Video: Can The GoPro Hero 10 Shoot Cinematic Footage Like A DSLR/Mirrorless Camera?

The GoPro Hero 10 is an insanely useful camera. I've used it for vlogs.
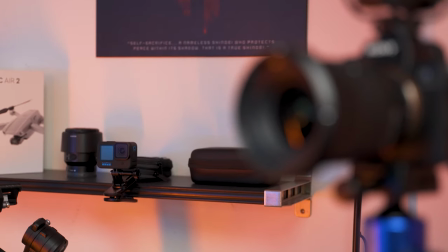I've used it for cinematic and action shots I've even used it as simply just a third camera angle But can it really shoot a cinematic video like a DSLR? Well, that's what we're gonna try to test out today So let's get to it. And this is why I normally snap, but I can't because I'm holding two cameras
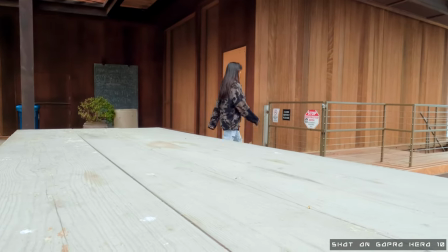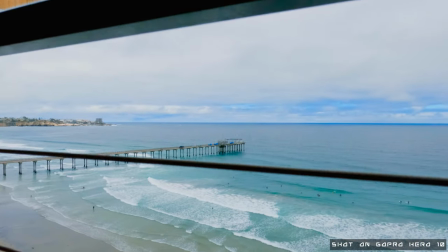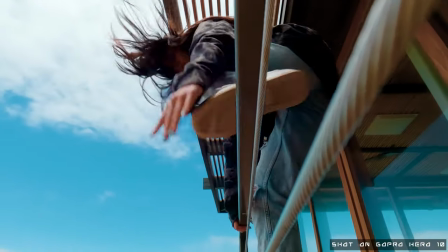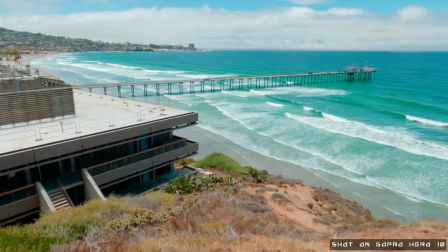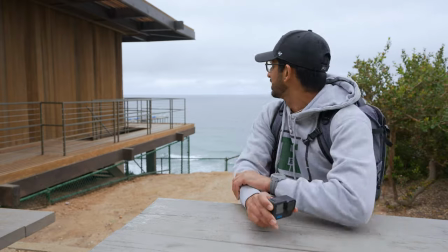as you probably already saw we are going to be out here in somewhat sunny San Diego to film a cinematic sequence with this GoPro and
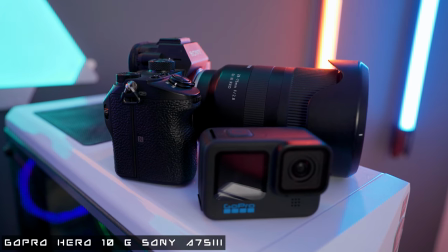as we shoot I'll explain the differences I feel between the GoPro and a DSLR in this case being the Sony a7s3 now as we go and shoot the
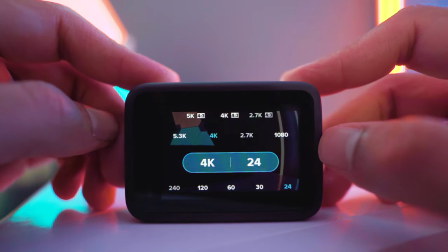settings I'm going to use for the GoPro are the 4k 24 and the 120 fps the 120 for some slow
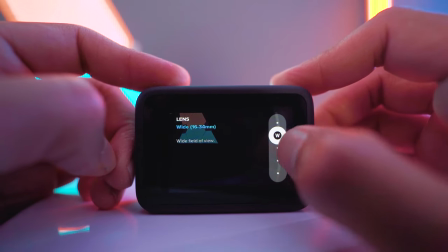motion and we're going to switch between the wide and the linear lens just so it fits whatever composition that we're trying
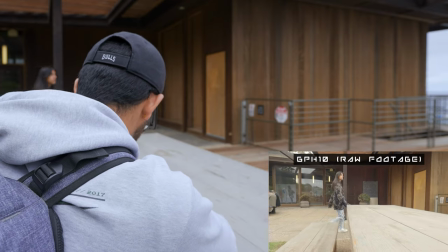again yeah let's do that one more time that was great we're gonna walk towards the gate yeah look explorative open the gate and that's gonna be a match cut right there to the next shot so we're only a few shots in and i'm already feeling a huge difference between the dslr and the gopro when i'm shooting these shots and that's the fact that i can't control the aperture on the gopro on a dslr
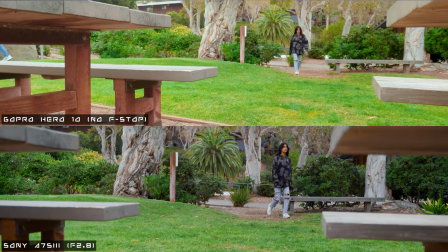i can choose what f-stop i want and that's going to create that bokeh that really nice blur you tend to see in cinematic videos.
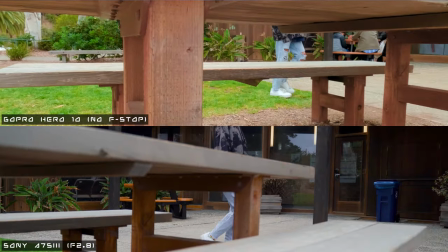So not having access to that because the GoPro doesn't have that option is kind of, it's kind of, I don't like it because I can't make the shots look as pretty or add as much depth into the sequence as I'd like. For the first few shots, you saw that the GoPro captured them pretty well, I would say, but I still wish I had a DSLR at this point because with the DSLR relative to whatever aperture I choose, which would be pretty thin, something like f2.8, I could choose where to focus in the image and create a lot more depth.
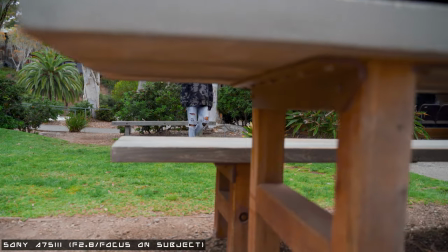For example, I could focus on Harleen and so the bench would be kind of blurred out in that bokeh creating a lot more depth and interest in the
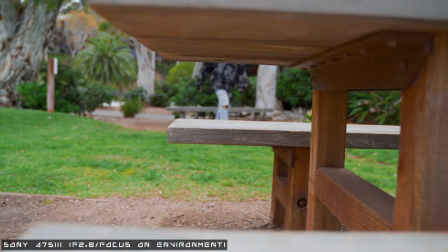image Whereas if I chose to vice-versa focus on the bench and Harleen's in the bokeh in the blur It can make the intro sequence have a lot more Mysterious air around it per se you kind of guess and you kind of get an idea of what might happen next Now we're kind of doing trickier shots where we have a little bit more camera movements We're doing a lot of handheld camera movements and this is where the
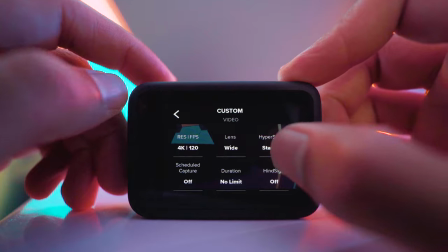GoPro completely outshines this DSLR, and that's because it has HyperSmooth, which is basically a stabilization feature inside of the GoPro that's on steroids.
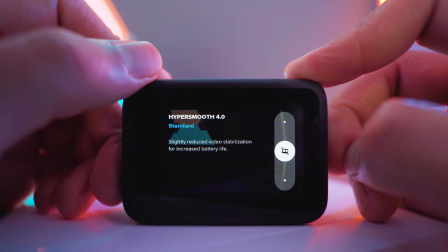I could do any sort of movement with this camera, and it'll pretty much have a stable, not shaky shot, whereas with the DSLR, I have to do that with the gimbal, and the gimbal takes time to set up.
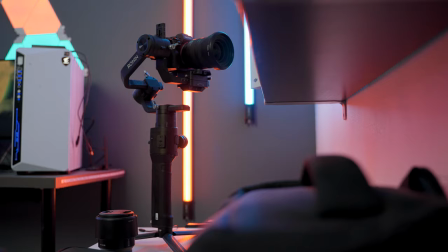It's a huge setup, so it can get really annoying to carry on, and it just can be a huge hassle. That's what I'm trying to say. However, with the GoPro, it's a quick one too, and we're good to go. I just had this really awesome idea.
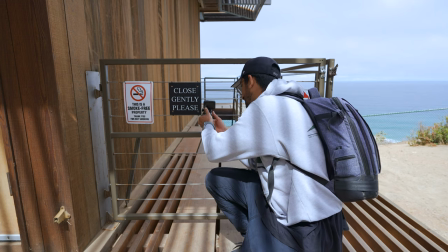I'm gonna attach the GoPro to the gate just like this And what's really cool about this setup is you're gonna get a super unique perspective
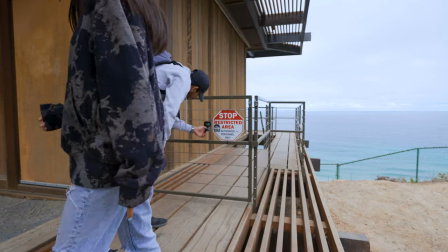in this case From the gates perspective of how Harleen's walking through the situation And this only really works because of the hyper smooth in the camera the stabilization
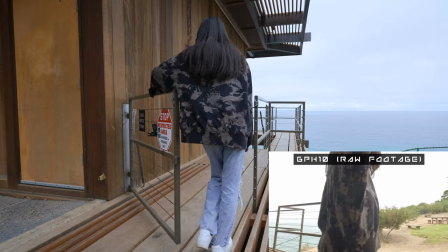I really enjoyed this hyper smooth because it lets me come up with really creative ideas and then actually execute them Oh, wow,
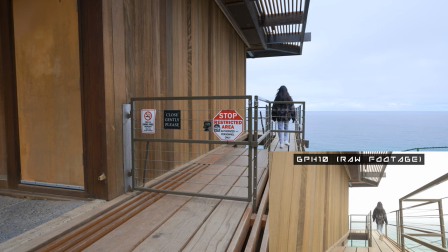it's even taking care of the micro jitters in the GoPro. That's crazy.